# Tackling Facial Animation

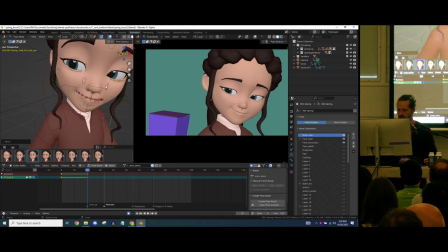But she just notices something and she doesn't know what it is, so it's not like keeping that relaxed state.
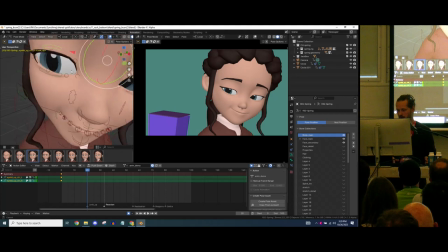We'll open up her eyes, her lids a little bit here.
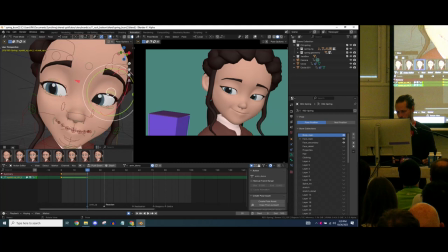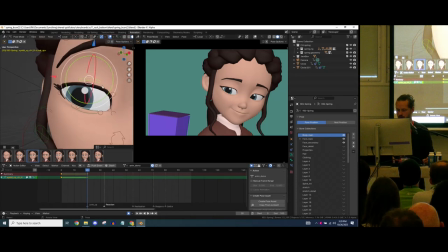And as this eye has been moved over, I tend to just get that apex adjusted a little bit there. Not too much, because this character, especially with female characters, their eyes are quite delicate.
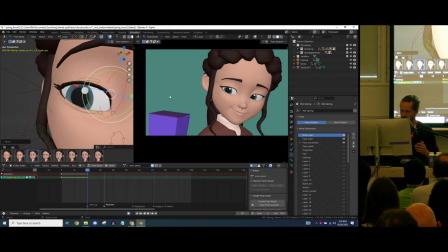They have this specific almond shape for this, in this example, it has the, a very, let's say a Disney kind of way of posing the eye.
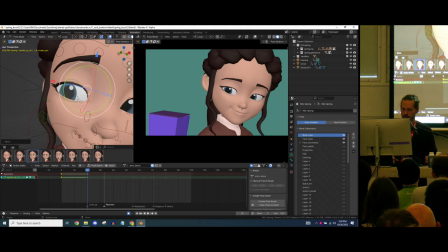So you keep that structure more than you would do with more cartoony characters, for example.
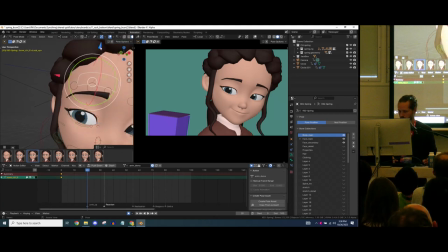And then just so we're looking over, we'll adjust the eyebrow also a little bit.
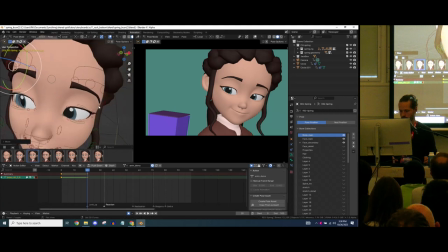And then
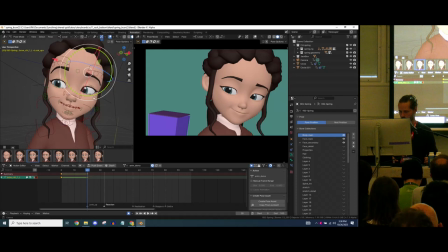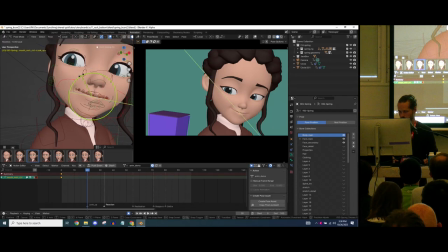adjusting the mouth. Okay, we'll revisit that one. At least we got, and then the thing pops up.
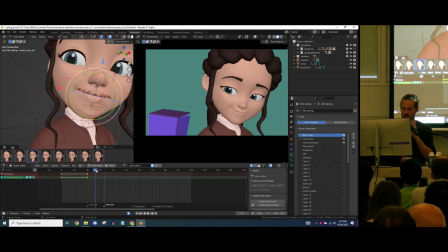Now, with the reaction, timing is key. You don't want to do it too quick. If it's on the same time, you either don't notice the pop of the monkey coming out. If you do it too late, it becomes fake, right? It's not a real reaction.
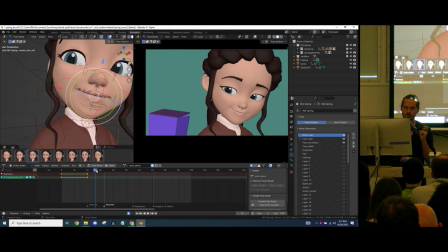So generally, I try to maintain a delay of around 6 frames. That's where, you know, it enters the brain and it processes and it goes back to the expression.
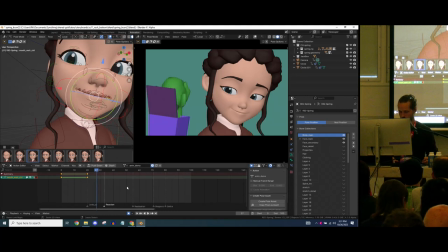So when the thing pops up here, I tend to do roughly 6 frames before we do the big reaction, and it will probably cushion a bit earlier into it. But this is where we start to jump up.
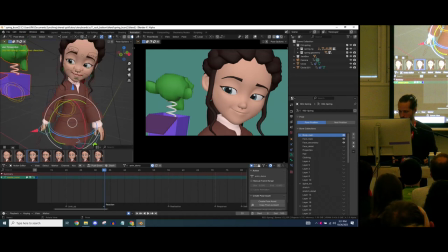So we rotate our body and jump back a little bit like this.
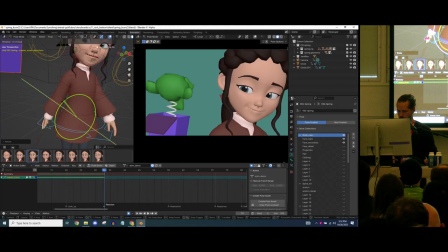Actually, not this way. I want to keep her like this, but really, it's like a
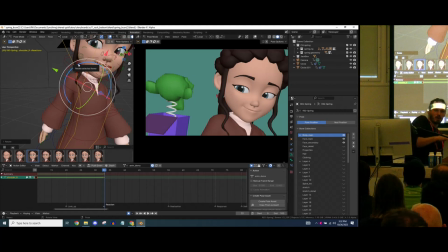initial reaction to cover your body with your hand, right? And to move away from whatever is scaring you.
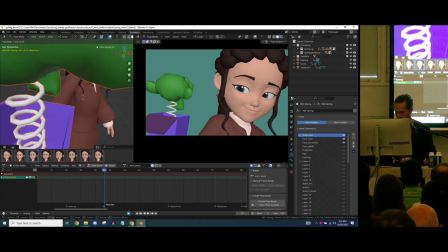So, at least for me, it's a thing.
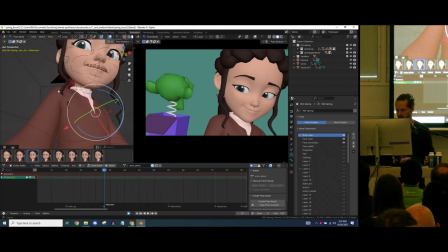This arm, and also create a bit of an angle to the line of action, so their shoulders are pointing a little bit towards the monkey, but her face is fully engaged. So we rotate her face.
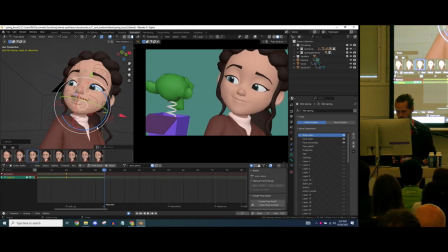And let's just dial in. So one thing I always do when I create poses for pose libraries, I never include the eyes,
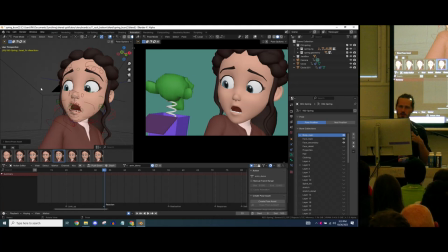because you're always working with the character, you're blocking it out, and then suddenly you want to apply a pose, and it's like looking the other way, which is also includes the hinge. You never include that into a pose because you want to maintain your actual body animation and eye line most of the times.
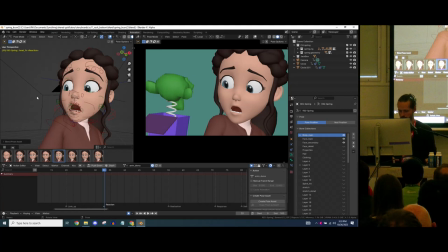So that's what I don't include in there.